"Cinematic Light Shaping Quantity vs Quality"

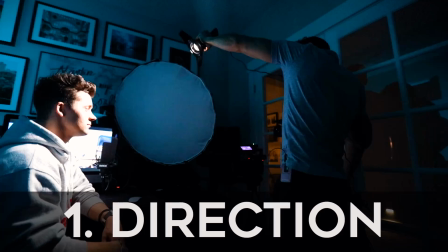All right, this is part 2 of cinematic light shaping. In part 1, we covered direction of light and color of light. And in this video, we're going to be covering light quality versus light quantity. Now, the most obvious definition of light quantity is how much light there is, or the brightness of the light. Generally, the more light quantity you work with, the better.
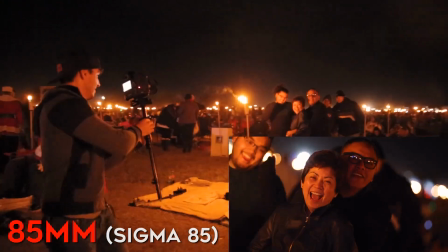Shooting in low light situations usually isn't ideal as it forces you to boost your ISO, thus resulting in noisier, lower quality images. But when you do have to shoot in situations with low quantity of light, here are a few tips that I'd recommend.
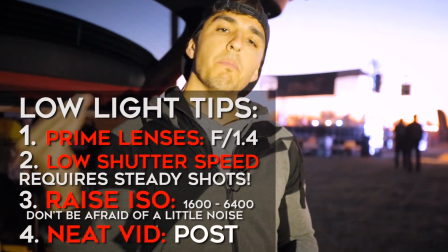Number 1 is use prime lenses. Number 2 is to lower your shutter speed. Tip number 3 is to raise your ISO.
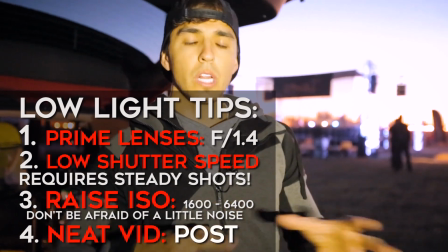And tip number 4 would be to use neat video.
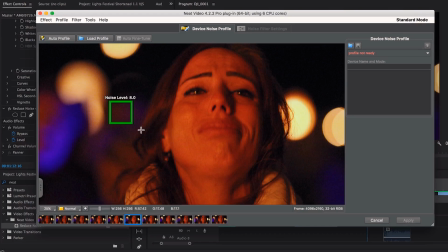To see more of these low light tips and how to apply neat video, make sure to check out the virtual job shadow number 9, where I show how to apply these 4 tips in a lantern festival that I shot. But again, just because you have a lot of light quantity doesn't necessarily mean the light will look good.
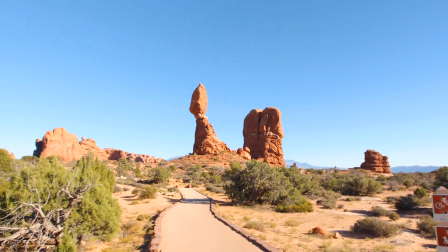For example, the most light quantity is available at noonday when the sun is directly above you.
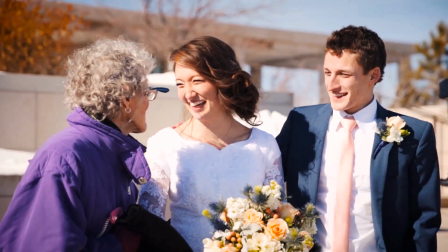But because the direction of light isn't flattering, it still isn't considered good light.
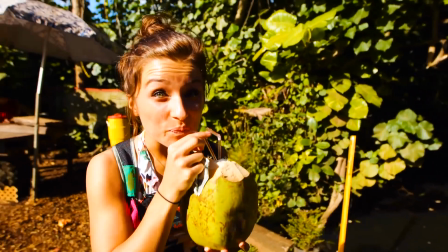The other reason noonday light doesn't look great is because the sun produces very hard light, which brings us to light quality. Light quality refers to how soft or hard the light is.
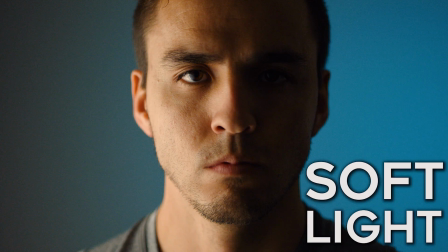Soft light refers to light that has shadows that transition gradually, which is much more forgiving on the face for wrinkles and blemishes.
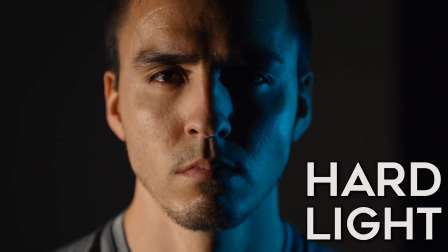And hard light refers to light that has shadows that transition abruptly, so you can see a defined line between light and shadow.
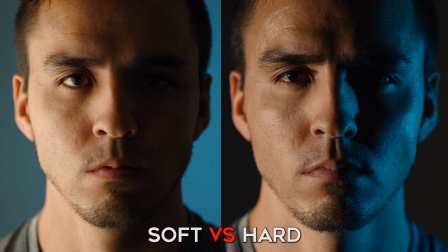Hard light carves out the features of the face, so it's better for shaping light as you have more precise control over the light,
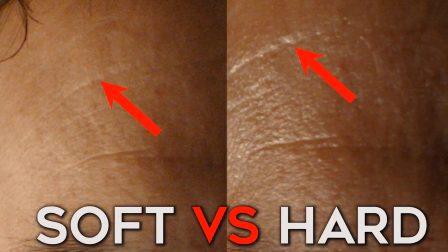but it doesn't usually look as flattering on skin unless your skin is pretty flawless.
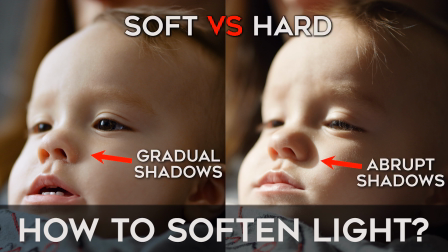So, how do you make light soft or hard, you may ask? That is a great question, and this is important, so take note. The hardness or softness of the light is determined by the size of the light source in relation to the distance of your subject.
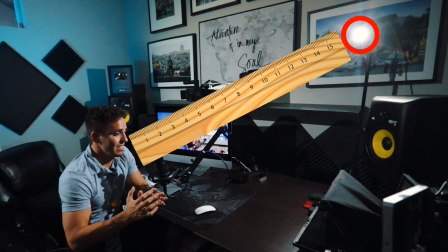In other words, if you have a small light source that is far away from your subject, you'll get a hard light.
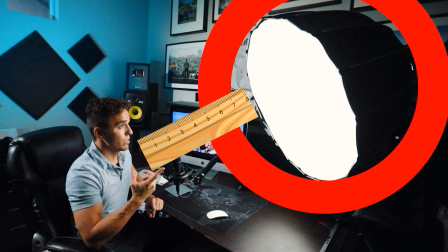If you have a big light source that is close to your subject, you'll have a soft light.
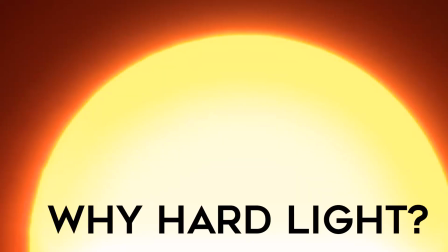So then why does the sun produce hard light if it's such a huge light source, you may ask?
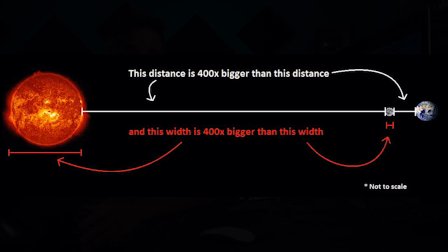Great question. It's because it's millions of miles away from the Earth.
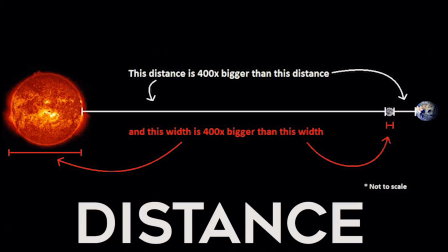So even though it's a big light source, there's a lot of distance between the Earth and the sun.
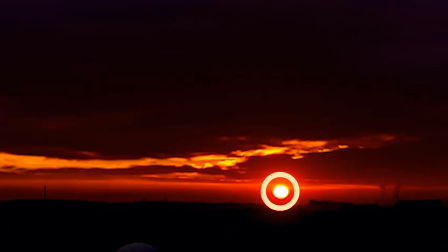So it's actually a very small dot in the sky, so it produces hard light.
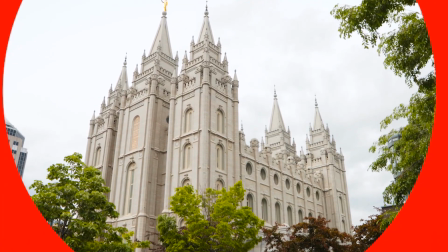Now on an overcast day, that light is diffused by the clouds, spreading out the light evenly across the whole sky,
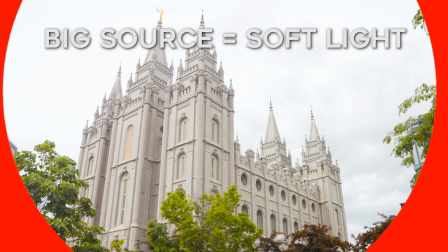creating a much bigger light source, softening the light and making shadows much more gradual.
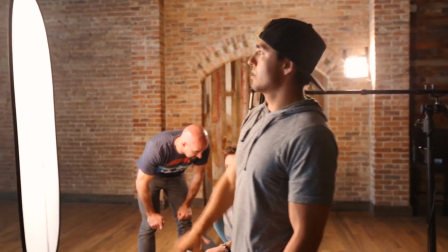So that's why you'll often see me putting a diffuser in front of my light when I'm shooting interviews,
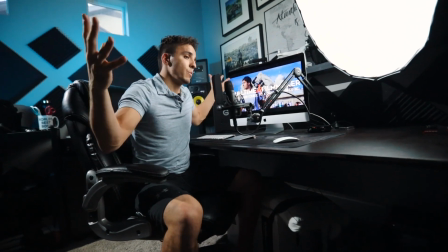because I'm trying to make the light source bigger in relation to the subject to soften out the light. But just because I put a diffuser in front of the light doesn't mean it will automatically be soft. I also have to put the diffuser close to my subject. If I have a diffused light, but it's 20 feet away from the subject, it's still hard light.
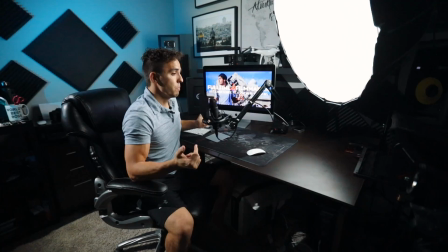In relation to my subject, the light source is still small. But if I bring that diffuser just inches from my face,
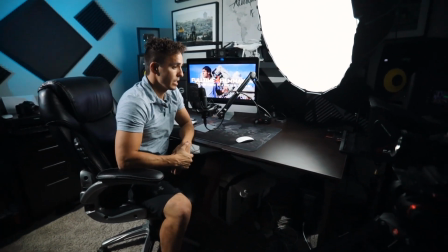the light source is now huge in relationship to my subject and creates very soft light as it wraps around the face.
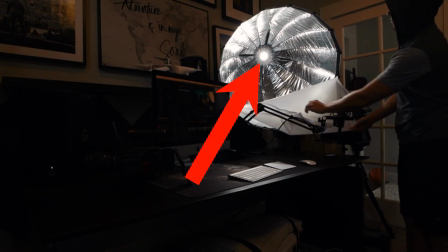This is why soft boxes are so popular. It takes a small light source, like a light bulb, and spreads the light out over several feet to soften the light. So remember those 2 factors that make light soft: the size of the light source and the distance of the light from your subject.
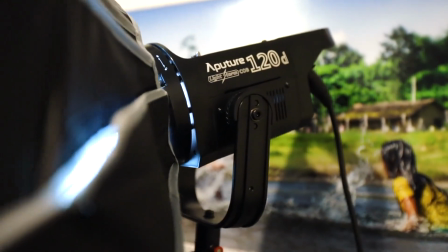In this interview setup that you're seeing right now, I have an aperture 120D with a 40-inch soft dome to soften the light. I then place this soft dome as close to me as possible without being in the frame, so it's about 2 to 3 feet from my face. And to show you how this would look without the diffuser, here's me being lit by just the 120D without the diffuser.
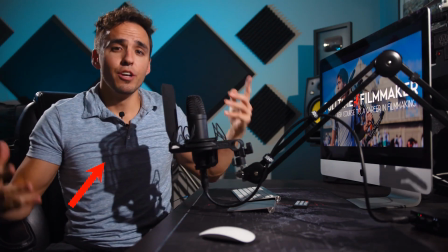As you can see, these shadows become much more defined due to the small light source, so for lighting my subject,
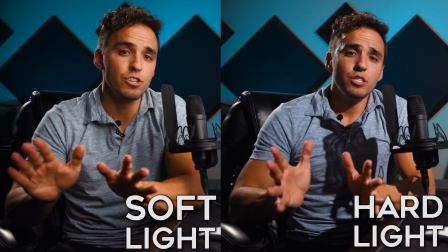I usually try and always use soft light, as it's usually a more flattering look on the skin.
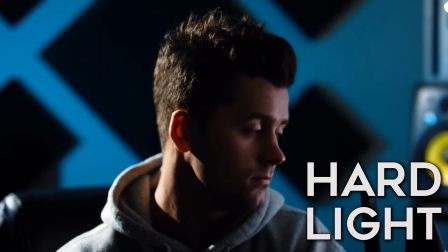However, for backlight, I actually prefer hard light, the reason being that hard light is better at carving out your subject and creating more defined lines.
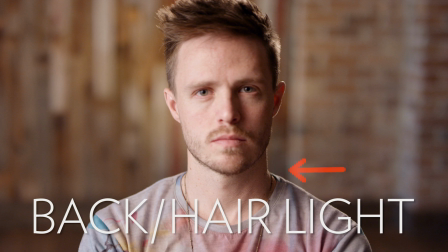And the purpose of backlight is to separate your subject from the background to help them pop out.
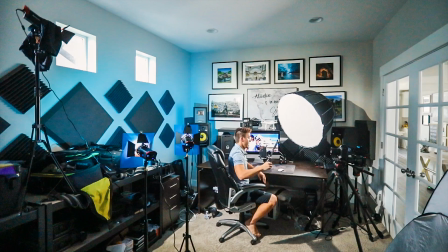So by using harder light behind me with the Aperture LS Mini 20 placed about 8 feet behind me, it helps create an outline on my body. So softer light isn't necessarily always better. Soft and hard light each have their purposes in creating certain looks.
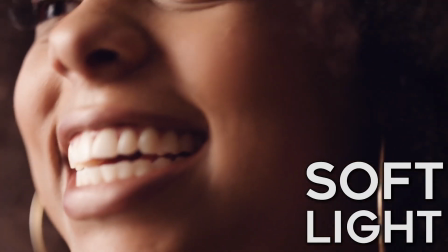So if you're shooting beauty shots of girls' faces, then you probably want to use softer light.
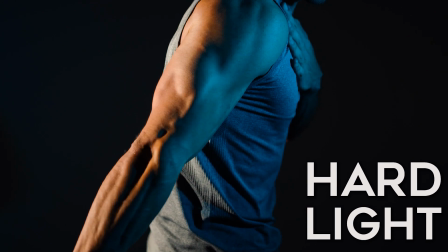But if you're shooting a workout video and want to show the definition of the athlete's muscles, then then you probably want to use harder light. Now, if you don't have soft boxes and nice bright artificial lights to help you create certain looks, then you can usually use natural light for both hard and soft light.
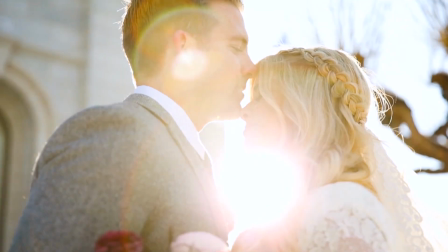Again, using direct sunlight will give you hard light,
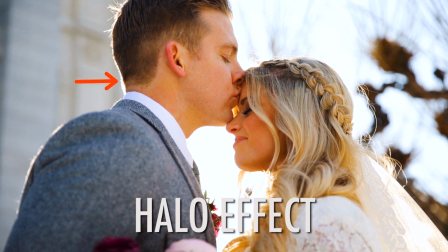so I like to use direct sunlight as a backlight to outline my subjects, and we talk more about this in the natural lighting video.
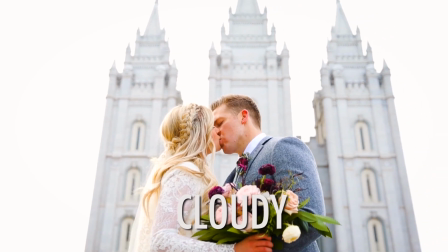But if you need soft light, then you may have to shoot during cloud coverage, or if you don't have time to wait for cloud coverage,
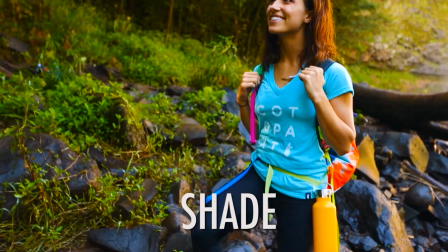you can find an open shaded area so there's no direct sunlight hitting your subject,
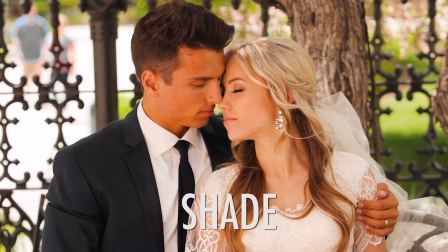and then use all the reflected sunlight from the sky, and everything else that is being lit by the sun will act as a big soft light source.
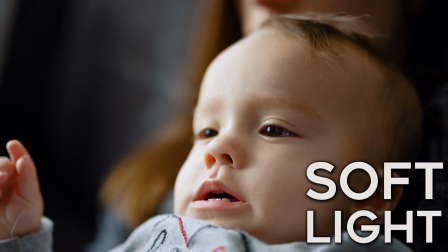You'll get a similar effect if you sit your subject near a big window, as long as you don't have direct sunlight coming through that window.
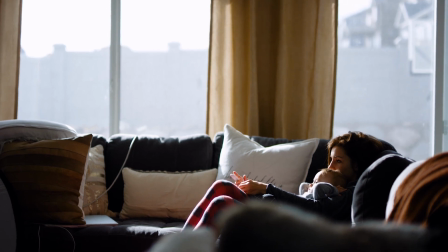And if you do have direct sunlight coming in through that window, then you can diffuse that light to make it softer with something like a curtain.
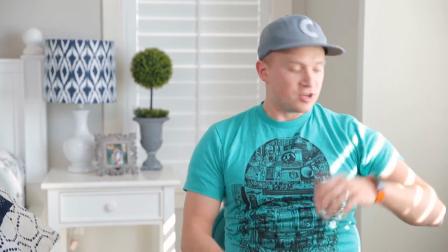Again, just because you have a lot of light quantity doesn't necessarily mean it's good light,
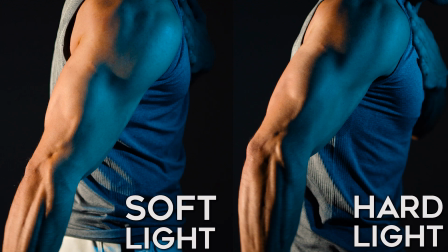and just because you have soft quality of light doesn't necessarily mean that it's the best light for every situation. But again, like I said, generally when working with people's faces, I try and use soft light for my key light.
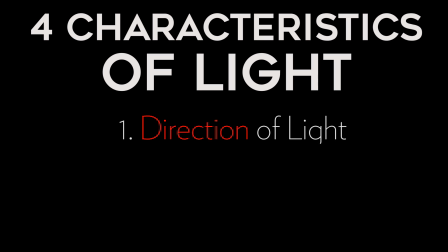So those are the 4 main characteristics to be aware of: direction of light, color of light, quality of light, and quantity of light. So as you can see, there are so many different ways to light a scene, and this is why lighting can take up a big portion of your production schedule,
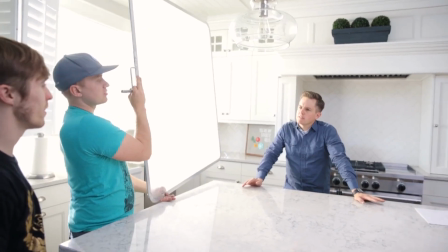because you can literally spend all day experimenting with different light setups trying to get the perfect lighting.
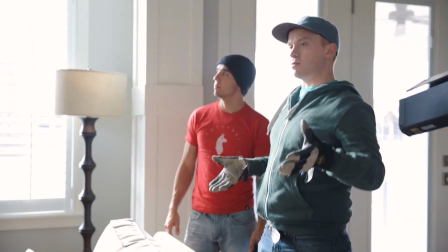My advice would be to get it to look 90% good and just start shooting,
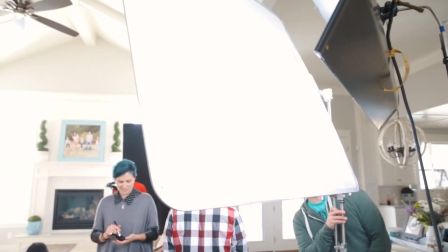or else you're going to run out of time trying to achieve 100% perfect lighting for every shot.
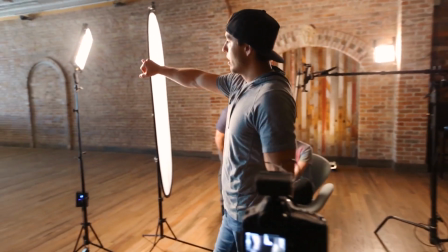And understanding these 4 characteristics of light will help you know how to achieve certain looks and help you set them up much quicker once you're on set. So hopefully you learned some new insights about lighting. That's all I've got for now. If you have any further questions, please let me know.